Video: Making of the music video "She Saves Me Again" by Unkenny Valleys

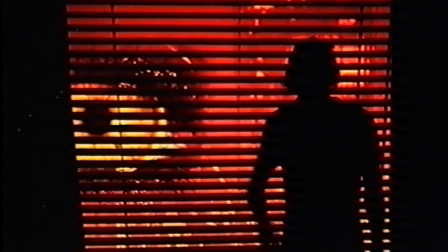259s
So this is what I recorded in my basement. This is from the VHS camcorder.
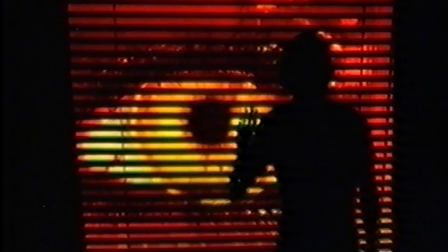266s
You can see sometimes it's totally out of focus and sometimes it works.
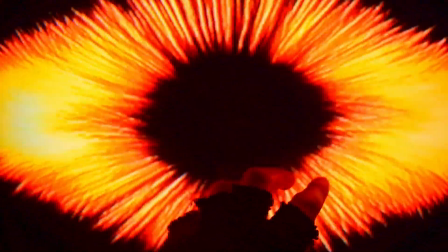272s
It's probably because I was working completely on my own and I couldn't see the reference here.
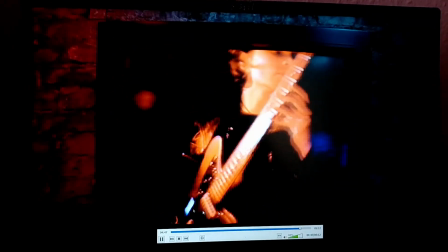278s
Here you can also see the tube TV that I filmed,
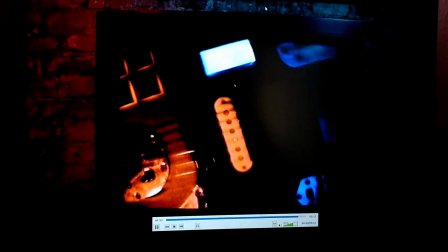282s
and in the background you can see blue and red light because I was also adding some lights on tripods.
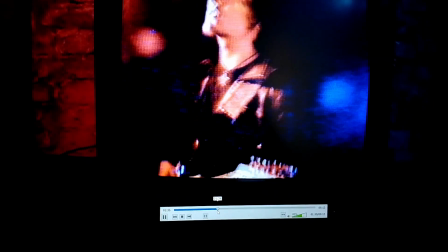289s
I have no idea where this is going, but I think it looks cool.
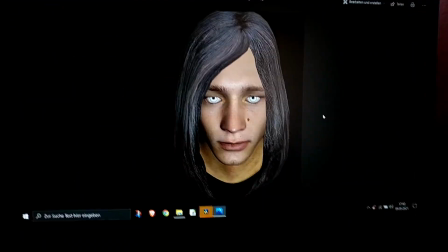295s
Maybe something else. 10 years ago I made this animated version of myself.
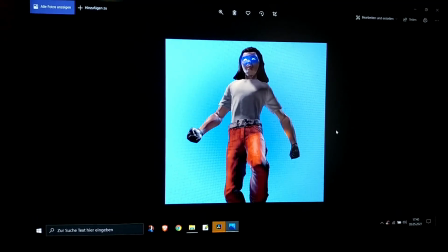301s
This is from a computer game where I try to recreate myself with blue eyes yeah, pretty shitty.
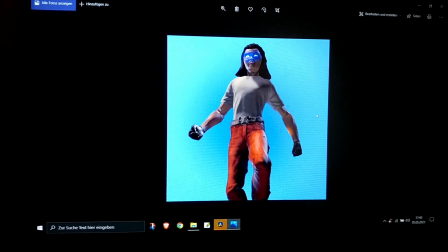309s
It looks like, I don't know, I have a big mushroom on my head. Here I saved some photos and I will animate this now.
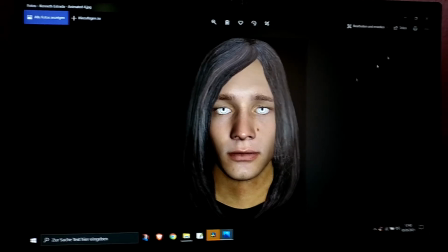317s
So that is, I'm just knocking and I want to put it on the tube screen.
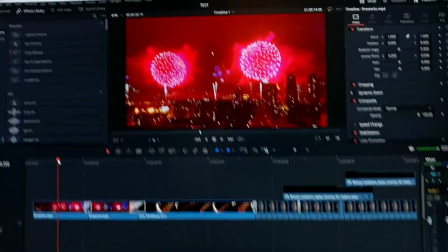323s
I'll see what happens then. So here in my DaVinci Resolve software, I already created stuff.
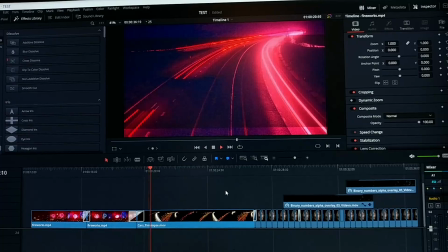332s
Let's see this, and I also made some glitches here. I will film this with my camcorder again from a digital screen,
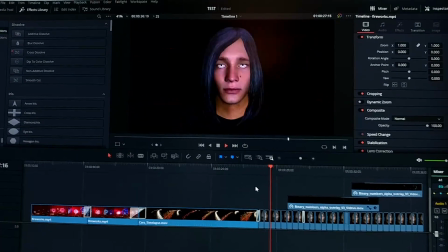341s
and then I will put this on the Tube TV screen.
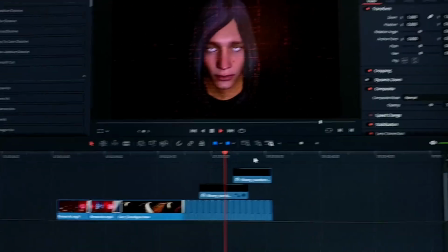345s
So this is how it looks, and I'm really excited how this will look like in the end.
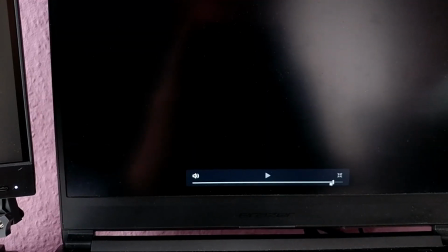350s
So I'm collecting some footage here.
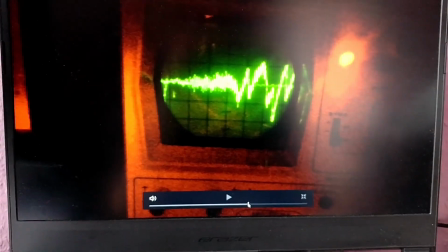354s
This is what I recorded when we visited a friend on tour and he had this little frequency monitor.
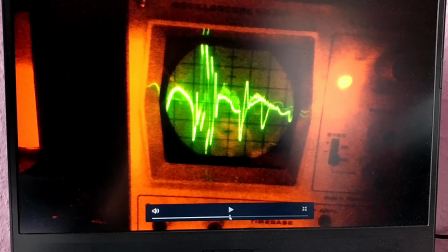362s
I think I will use it for the music video because it looked cool. It looks a little bit 80s.
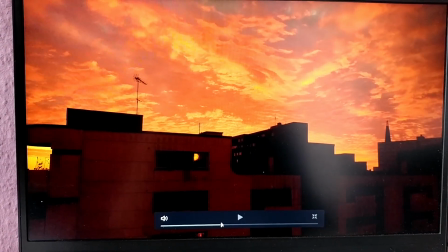367s
This was a very beautiful sky that I watched out of a window when I was at work.
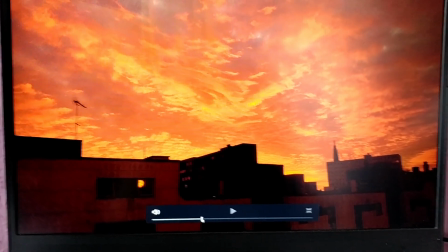374s
I think it fits the mood very well. Here is some
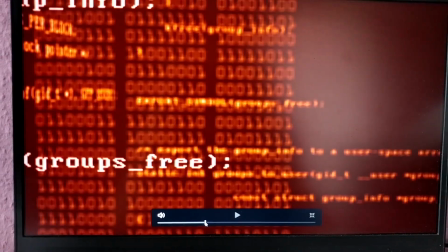380s
stock footage of glitches and digital stuff and so on.
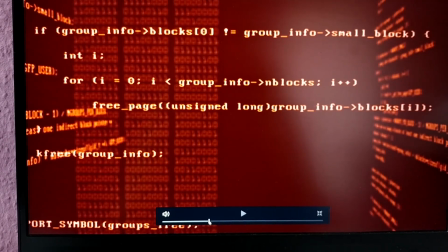387s
I just made everything red. Originally it was green, because we know it from Matrix.
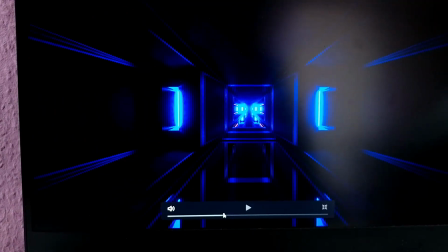395s
And this is also stock footage of a tunnel, a futuristic tunnel.
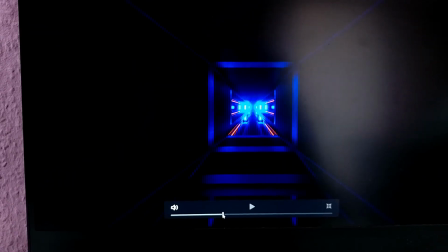400s
I think this could look cool on the tube monitor, so I will check this out. This is my animation, yeah, you have seen it. This is very weird.
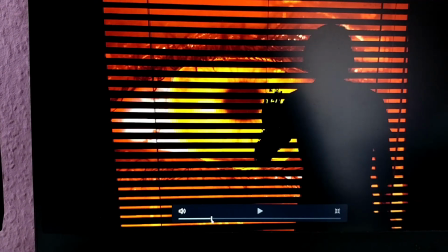410s
Oh god, the hand, it's getting destroyed by the eye. Yeah.
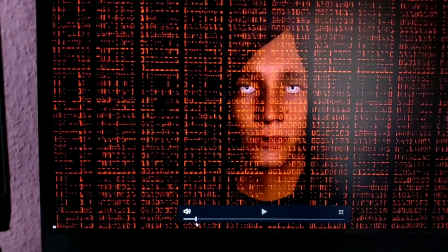415s
This is a frequency with some glitches, and here is also
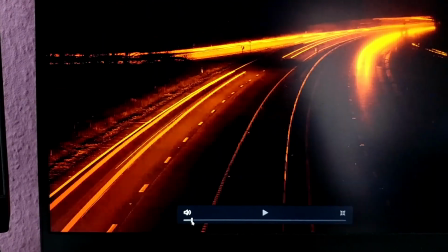421s
this animation of my face that I animated.
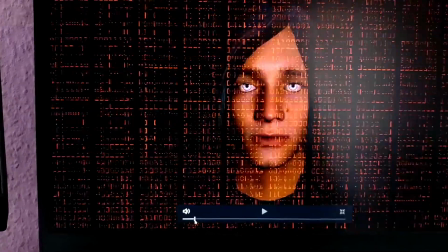426s
It's just knocking to the beat. And then I blend in this stock footage of the numbers.
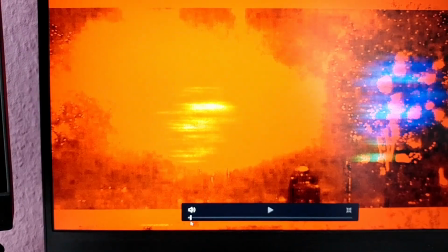432s
Yeah, here is a street, and here is just some Sylvester footage.
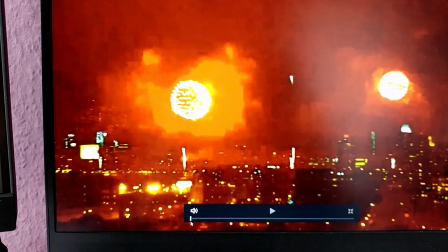438s
I think it could look cool in the video because it looks a little bit like bombs.
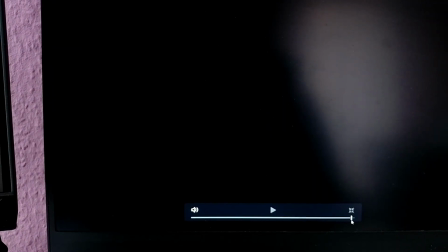443s
I took an old video of some travel stuff that we did in Brighton in England.
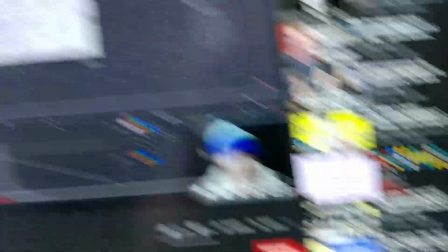450s
I just learned on YouTube how to make a hologram.
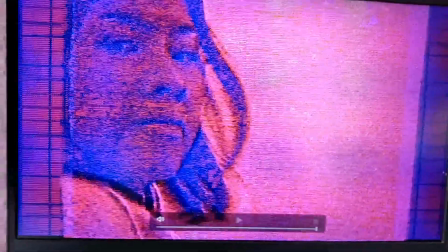454s
So I took this and changed the colors, and now it looks like this. I think it's really cool. Yeah, this is my basement. It looks not that special.
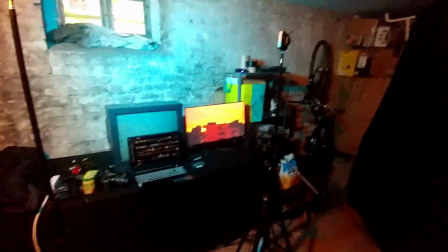467s
I bought a black blanket or molten or however you want to call it.
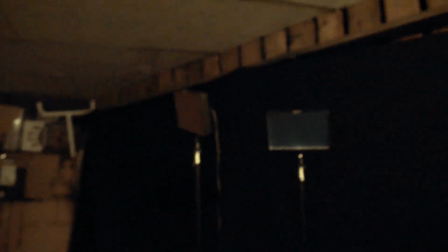472s
Here are some lights, a blue one and a red one. I cutted the transparent color foil myself.
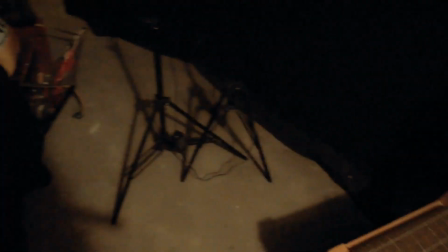481s
Actually, it's not supposed to look like this, so I did this all a little bit randomly.
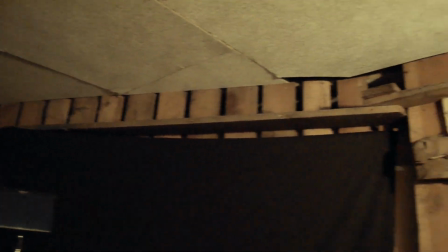487s
I just thought of it and I just did it. As you can see, the walls are out of wood and the ceiling is also pretty broken.
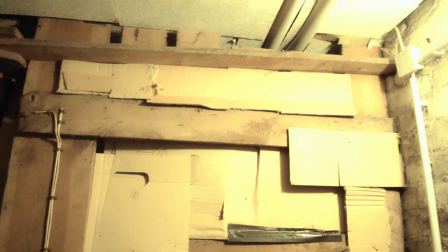496s
And here I used some old cartonnage,
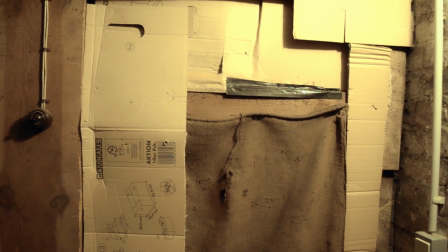499s
some packing stuff to make what I'm doing in here invisible to the eyes of others.